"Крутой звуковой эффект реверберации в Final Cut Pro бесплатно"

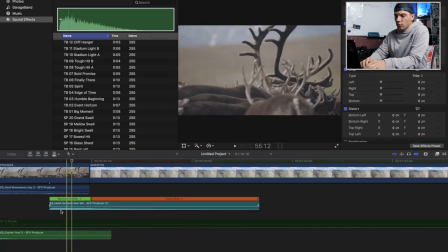Вот такой красивый звукач получается Очень классно звучит Его можно применять в
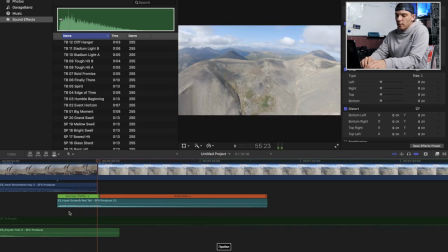принципе Во многих Во многих вещах И это не обязательно
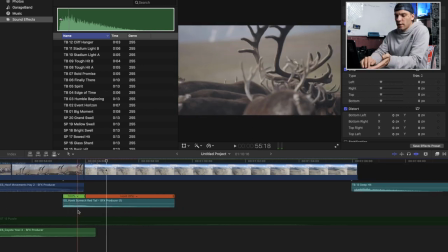может быть Какой-то элемент саунд дизайна Это может быть все что в принципе угодно
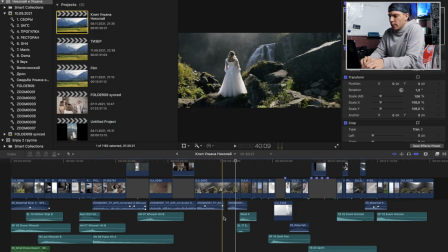Например это может быть Недавно я делал свадебный клип Возможно скоро он появится у меня в инстаграме Кстати
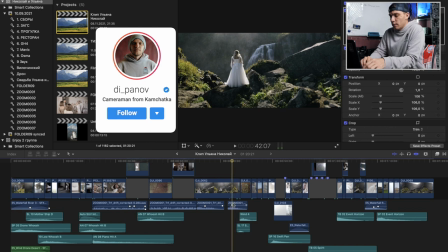если что подписывайся в инстаграме Не знаю почему до сих пор ты на самом деле не подписался И здесь я также В каких-то обрывках слов Вот они,
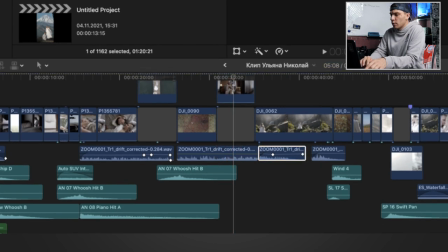ты можешь их видеть. Я их включу фоном, сейчас пускай идут. Я также использую всевозможные эффекты.
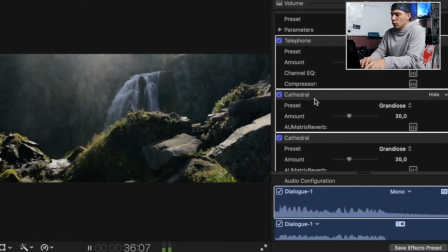Здесь у меня и компрессоры, и какие-то телефоны. И вот тут же опять же ты видишь вот этот кафедрал, как правильно говорить.
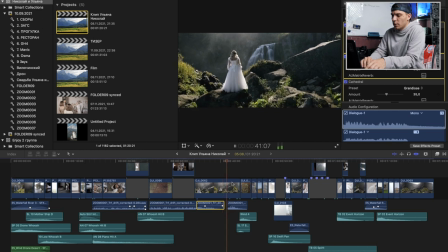Особенно на моменте, где девочка говорит своему возлюбленному.
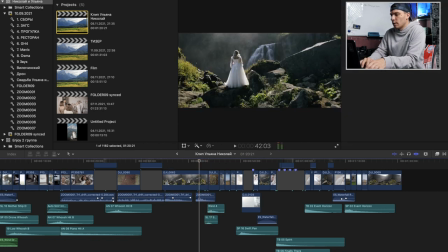И вот мы можем здесь слышать, как раз-таки я использую точно такой же эффект. Но только я не оставляю здесь длинный хвост
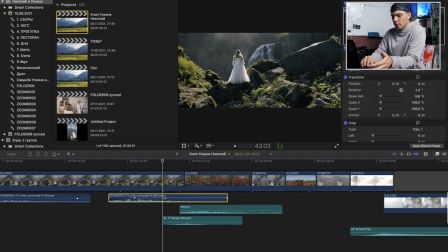Хотя на самом деле здесь можно было его и тоже применить Давай пробуем аж Сделаем вот такой хвост
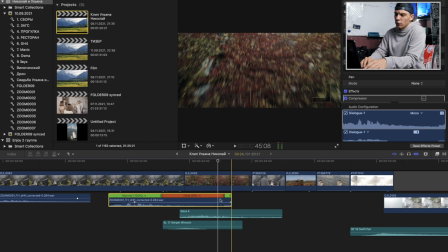Ну как бы он здесь и так в тему звучит Особо здесь эхо и не нужно Потому что сразу же идет резкий переход Я к тому,
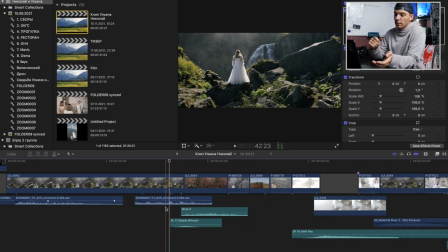что этот звук можно использовать Не только на каких-то звуковых эффектах Но и также на самом деле еще больше я его использую На каких-то речевых фрагментах,
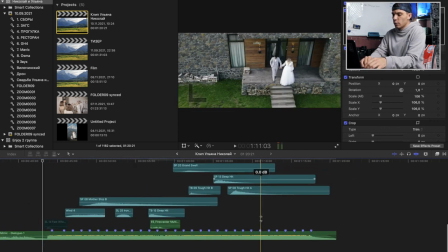монологах, в диалогах И также я его могу использовать Вот видишь, какая здесь дорожка с саунд-дизайном Все,
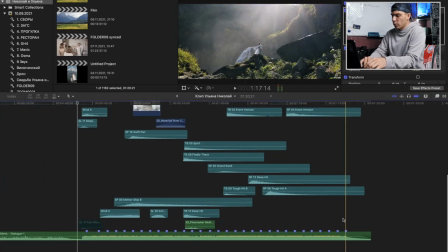я обещал разобрать какой-нибудь свадебный клип Как-нибудь разберу Его также можно использовать в треке Например,
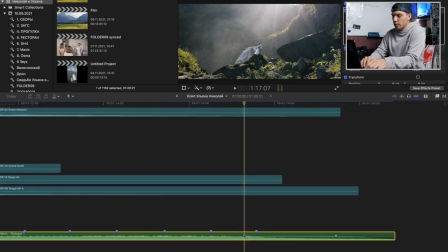здесь Песня у нас не заканчивалась бы так плавно, да? Допустим, она бы заканчивалась вот так Видишь, резкая И мне хотелось бы, чтобы я ее закончил плавно Сюда можно было бы также применить этот эффект Кафедралт Скидываем его
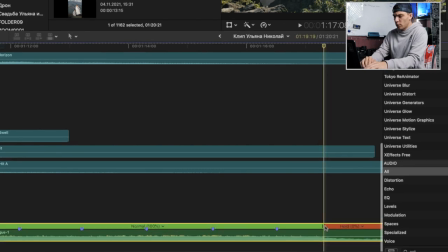Ставим здесь Hold Shift-H и у нас образуется вот этот самый хвост,
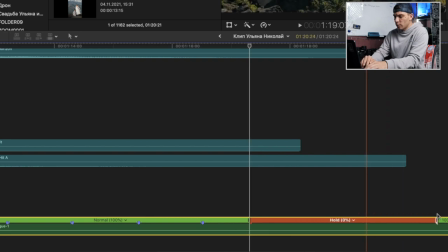который нам нужен, мы его просто можем немножко подольше сделать.
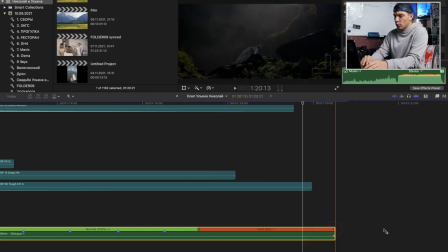Вот, видишь, как классно. Таким образом можно закончить, в принципе, любой трек. И все, у нас заканчивается песня, хотя это середина трека. Если еще добавить вот этот эхо-дилей.
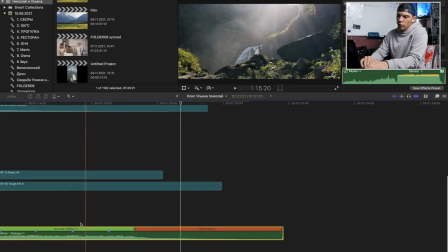Эхо как раз таки будет, я думаю, что негативно отражаться на всем треке,
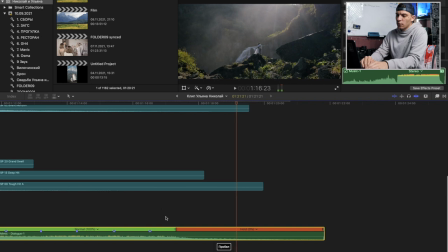Немного изменяя его Но если мы хотим,
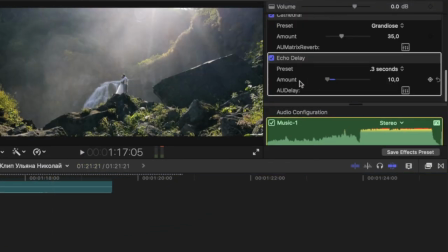чтобы у нас он применился и конкретно отсюда Мы можем просто убрать его вот здесь Поставить ключевую точку
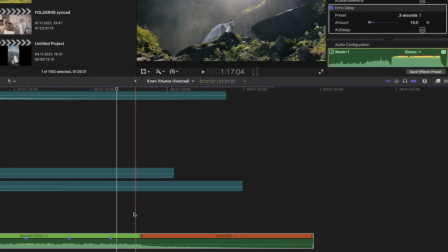Например, здесь вот так ключевую точку поставить А здесь его максимально на этом моменте,
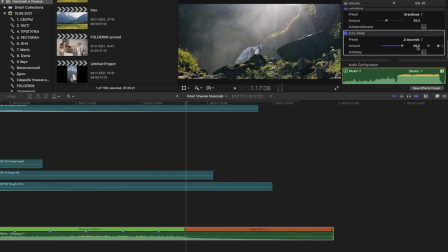фрагменте усилить То есть до момента, как у нас песня не заканчивается, у нас эхо не применено Видишь, когда оно подходит к нему, оно у нас усиливается Посмотрим, что получается
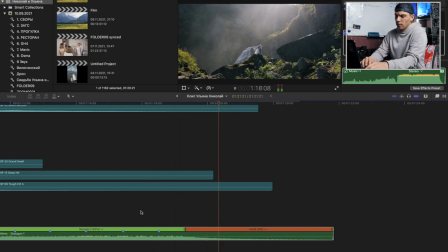Кажешь, классно Так что это был небольшой Тутер,
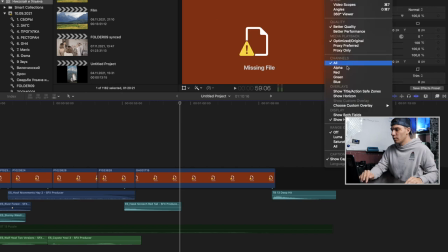а я дальше продолжу свой монтаж Над животными Включу прокси only Короче,
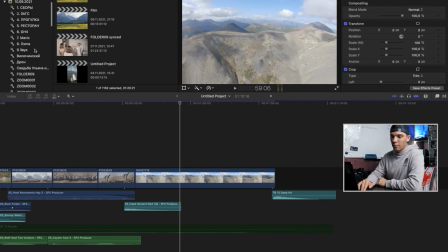гигантское количество Материала, просто вообще все 4К прорез,
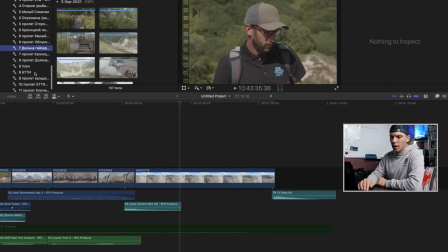там что-то Вообще 4К 50, там фпс 10 бит,
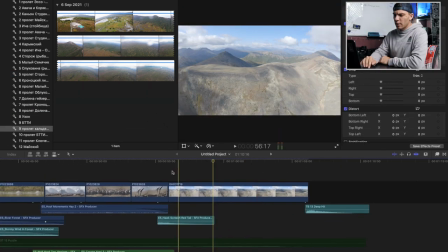4.2.2 Там что, вообще мощный материал Такой мощный, что у меня мак потихо подофигел И я, короче, все вообще перевел в прокси переводилась почти целый день. Поэтому вот, перерывчик у меня был небольшой. Надеюсь, тебе зашло, и это будет для тебя полезно. Ладно, это, в принципе, все, что я хотел тебе сказать. Быстрого тебе монтажа, хороших тебе, удачных кадров, дорогих заказов. Подписывайся на Инст, пиши в Директ, если что. Пока!